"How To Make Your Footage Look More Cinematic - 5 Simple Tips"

Hi guys, Jordan with Motion Array. I think one of the most asked questions from beginning filmmakers is, how do I make my footage look more cinematic?
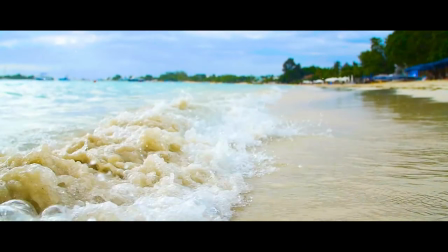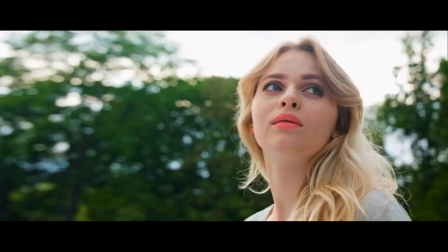There's a couple things that we want to clarify before we just jump into this list. First, what do we actually mean when we say that we want our footage to look more cinematic?
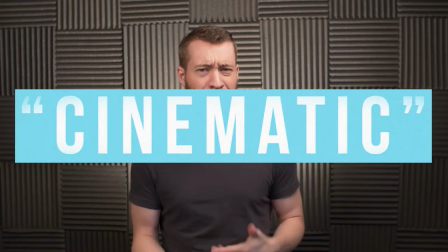Well, there's a couple different terms that we can interchange for this. Cinematic, high quality, professional, delicious looking, etc. But basically, the highest overall goal is to make your video look like what you see when you watch a feature film in a theater. But that's a really high bar that we just set for ourselves. How do we actually make that happen? Well, the truth is that it's not just a checklist that you tack off and automatically make this happen. It's a skill that you acquire over the course of your life, and that you'll get better and better and better at the more time and energy you put in. But we've got to start somewhere, so today we're going to take a look at 5 tips to help you make your next video look and feel more cinematic. We're assuming that you're not actually working on a Hollywood set, so each of these steps is going to include practical application that you can apply towards your independent, DIY, low budget footage. So let's jump into it with number one, create depth.
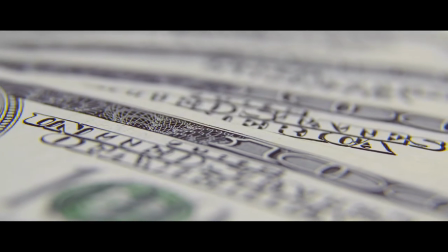You may have heard before that shooting with a shallow depth of field is an easy way to make your footage look more cinematic fast. And that's because it does, it really works. But it's less because it's just this magical thing that makes your footage better and more because it's a shortcut to giving your footage depth.
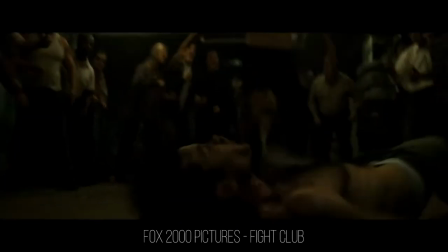Take a still frame from any of your favorite movies and chances are you're gonna see a shot that's not filmed at a crazy low f-stop like 1.5.
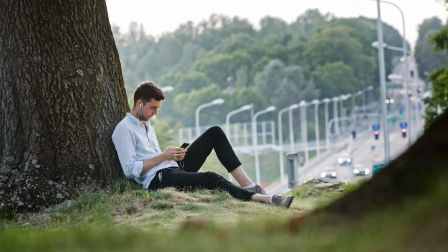But what you'll likely see is a shot that looks and feels similar because it has a foreground, a mid-ground, and a background.
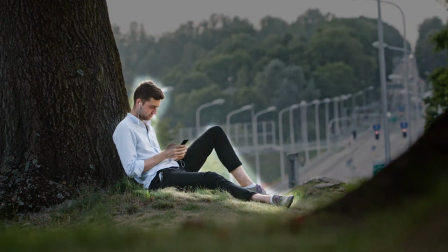And somewhere in there your attention is being drawn to a point of focus. It gives you a place to look at while still being engrossed in the entirety of another world. So how do you take this and then apply it to your footage? Well, there's a couple of easy steps. There's a lot more to creating depth than just your aperture. Unless you're shooting against a flat wall, every shot you take will technically have depth to it. It's just harder to tell unless you have things in your scene scattered throughout the foreground, mid-ground, and background.
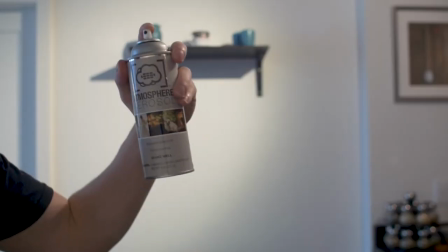But you know what can really help to fill this out? Smoke. Or in our case, fake smoke or fog.
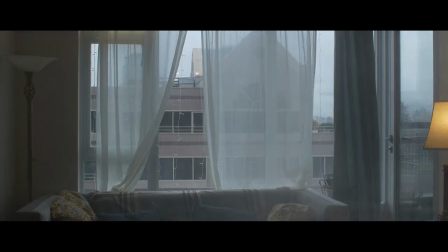This is a technique used all the time in Hollywood films, just in a variety of forms.
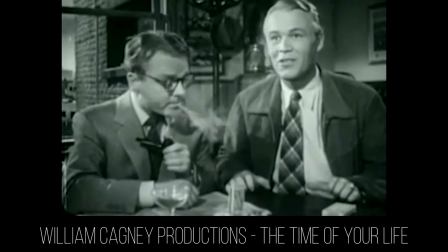This is also one of the many reasons why you see so many characters smoking in old films. That smoke gives depth. Another subtle easy thing that you can do is just put something in front of your lens, just a little bit. This is one of the reasons why over-the-shoulder shots are such a preferred method of coverage,
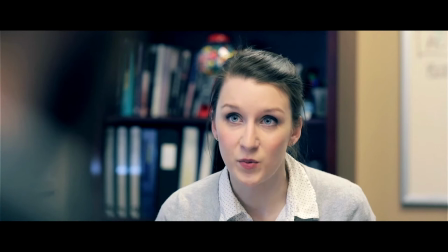because it's not only giving you context for where your characters are, but it's also creating a really simple foreground to give your shot more depth.
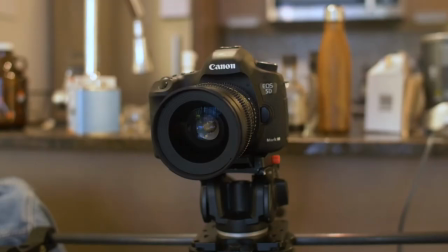But you can achieve the same effect by putting something else in front of the lens. It could be a random object in your home or just a tree branch if you're shooting outside.
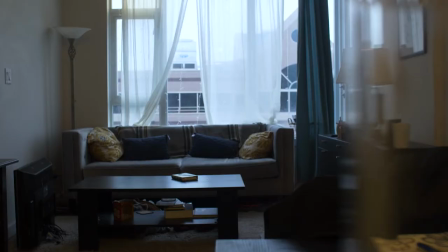As long as it's not overly distracting, it likely won't take much to give the illusion of depth. And once you've put something in front of your lens, give your camera some motion.
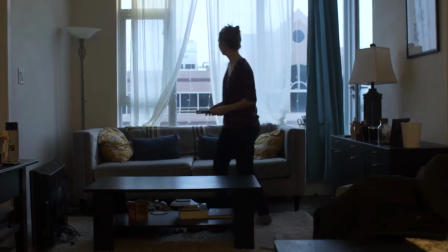If you take a shot that's got a lot of depth to it and move your camera around, the result is that you're going to get a lot of parallax. Parallax is when you have different elements in your scene moving around but at different speeds because of their distance from the camera.
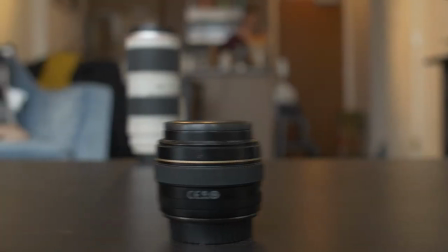We've got two lenses here that are stationary and when we move the camera around we can see that they move around at different speeds based on their distance from the camera. And lastly one of the best ways to take this effect to the max is a tip from Steven Spielberg himself.
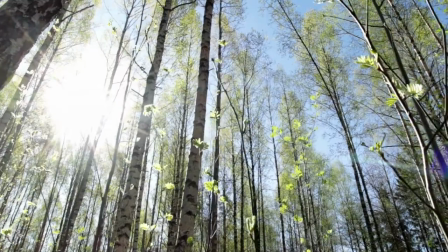Use vertical lines in your shot. What do I mean by vertical lines? Trees, street lamps, and literally anything else that could give a vertical linear shape.
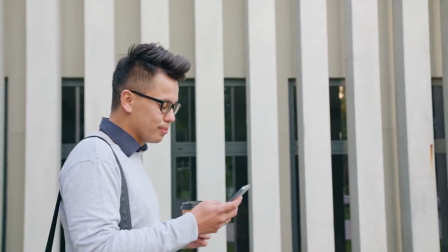This is because when you're moving from side to side, vertical lines are the easiest way to display that you're moving horizontally. Putting together combinations of these tips will really help to sell your footage as being higher quality and higher budget. Number two, get your light right. Let's just stop for a second. Lighting is such a huge category that we don't think for a second we can do it justice in just a quick overview. So what we're going to do is just offer a couple of quick solutions to help you get better lighting no matter what camera you're using. And step number one is to shoot in a flat profile. What this basically does is mutes everything in camera so that your sensor has a better chance of capturing a little bit better of a dynamic range.
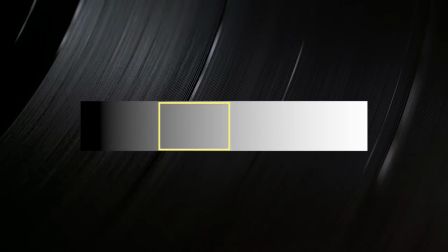Dynamic range can broadly be thought of as the range between the maximum and minimum amounts of luminance able to be picked up by your camera at any given time. Some cameras can handle a wide dynamic range while others can only manage a smaller range at any given time. Take our word for it, dynamic range has a huge influence on how cinematic your shots look. There is a reason why higher budgeted cameras will typically have a much wider dynamic range. There's a lot of different flat profiles that you might have access to depending on what camera you're using. S-log, C-log, CineStyle, but the end goal is to give you more flexibility in the editing room. But that's really all you can do to influence your camera's dynamic range. The rest of what you have to do is just working with the lighting that you have in order to optimize it for whatever camera you're using. For this we're going to take advantage of the best, brightest, and most desirable light source you can actually get your hands on.
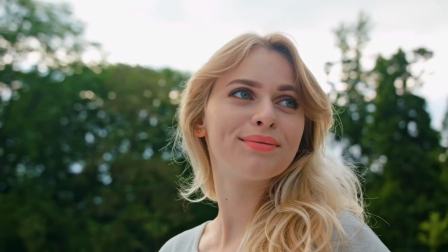And the best part is that it's free, because it's the sun. Try and make sure that the exposure of your scene and the exposure of light on your subject's face are somewhat comparable.
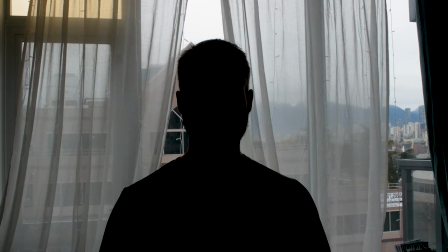If you don't, you'll either get this crazy silhouette, or a blown out background.
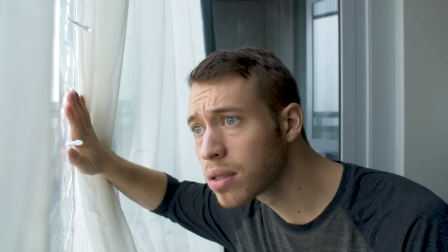If you're indoors, an easy solution is to have your character's face an open window and use the incoming light to light their face. If you're shooting outdoors, you'll likely run into a new problem, harsh, undesirable shadows. There's a couple different ways you can go about solving this, but your end goal is really just to make the light softer by diffusing it.
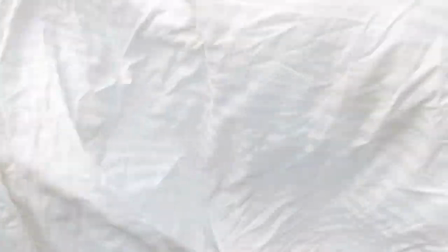Using some sort of a scrim or white sheet to shine the sun through can be a really great DIY solution.
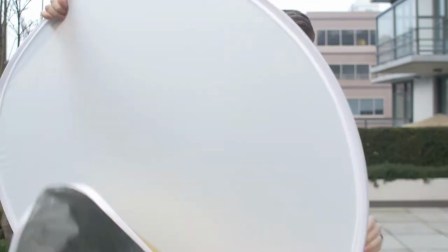And if you own one of these 5-in-1 reflectors, you've already got a really great portable pop-out solution for softening the light on your talent's face.
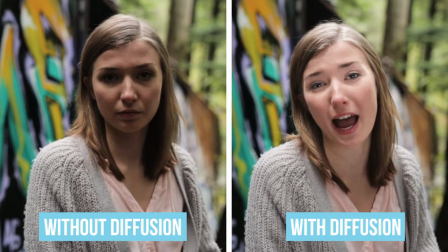This makes a huge difference to how your actors will look on camera.
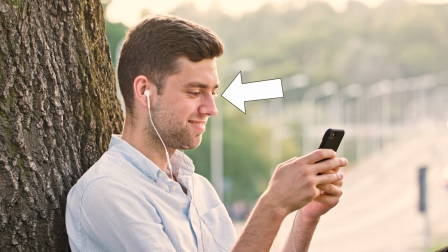And speaking of reflectors, if you want that nice halo all around your subject, a great way to do that is by shooting your subjects back towards the sun. But this will likely leave their face in a lot of shadows, so use the reflector to bounce that light back into their face.
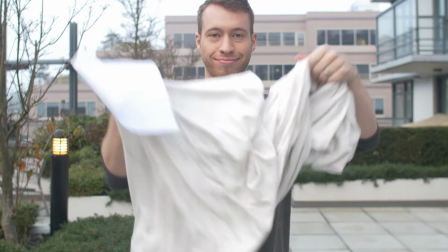You don't really need a fancy expensive reflector either. White paper, a white sheet, or anything that's light and reflective can help bounce the sunlight back to your subject's face.
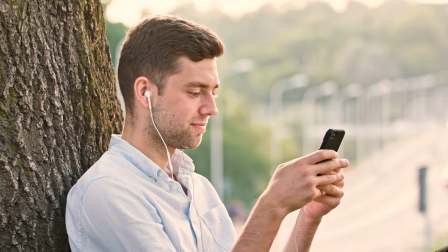This way, even if your camera's dynamic range isn't crazy impressive, you can still have that awesome backlight without sacrificing seeing your subject's expression. It's a simple trick that can really infuse your footage with a lot more production value for little time, effort, or money. But if you have absolutely no gear to work with controlling your light, you can wait for the best time of day and let nature do its work for you.
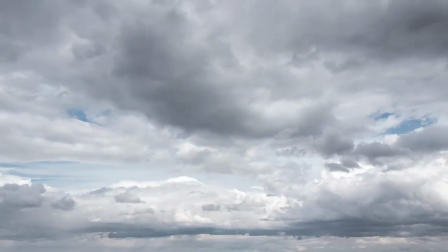Wait for an overcast day so that the clouds make the natural sunlight really soft and beautiful.
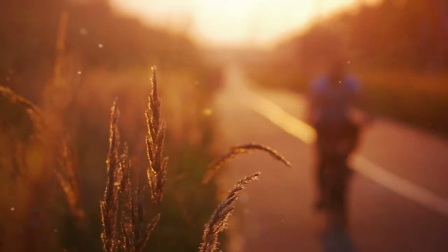Or wait for golden hour, right after sunrise or right before sunset. This is the time of day when the sun is lowest in the sky and all the light is spread out a little bit more evenly over your scene.
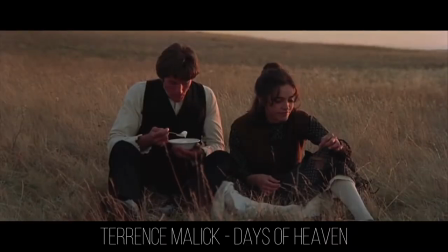It also has that distinct and beautiful golden glow to it. There's been a few films over the years that have relied almost entirely on filming during golden hour. It's by far one of the least expensive ways to get great looking shots that even the pros still use.
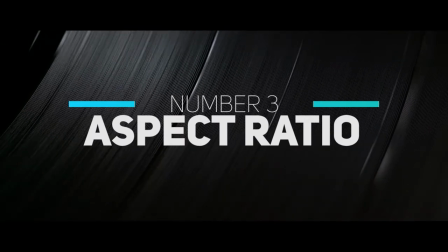3. Aspect Ratio This one is much more of a quick cheat than any of our previous examples. Basically, you can trick your audience into seeing your footage as more cinematic just by changing the aspect ratio. Traditional DSLR footage is shot at 16x9, and when you break that down to its lowest fraction comes to 1x1.78. But if you change it up to something even a little bit different, like 1 to 1.85 or 1 to 2.35, your audience will automatically see your footage as different. Think about the type of feelings that a shot like this brings up.
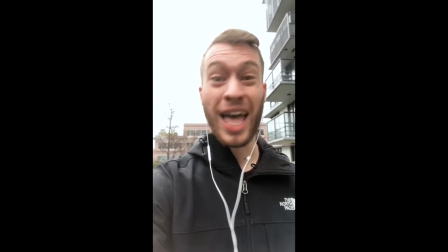Vertical footage tells you a lot about the video you're watching, and mostly that it doesn't belong on the big screen.
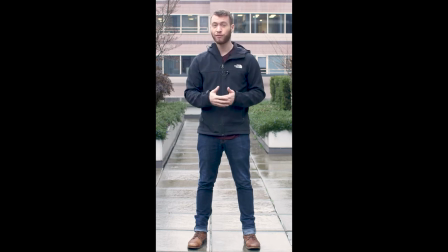But it's not just about the camera that you shoot with. Even if you take DSLR footage and format it the same as your vertical cell phone footage, you still get the same feelings associated with it. But thankfully, you can really easily get the cinematic aspect ratio and the feelings that go along with it with just a couple simple methods.
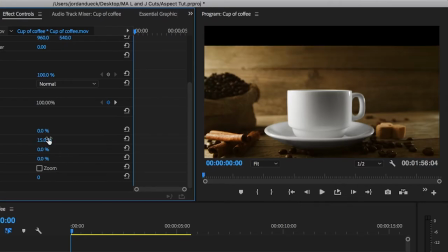You can add a crop effect to the top and the bottom of your footage, add an aspect ratio overlay on the layer above,
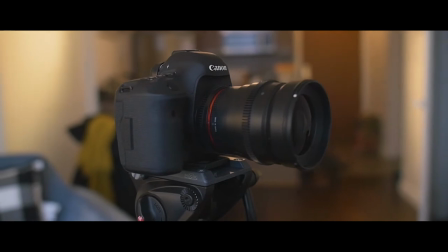or actually shoot your footage in a more cinematic ratio to begin with. This last one will depend on the camera that you shoot with. Whatever way you slice it, that little change can actually make a perceivable difference to the way your audience takes in your shot.
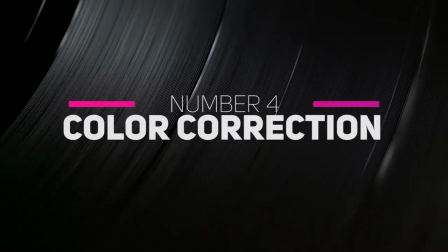Number four, color correction. You knew this one was coming. color correction is a huge piece to the puzzle.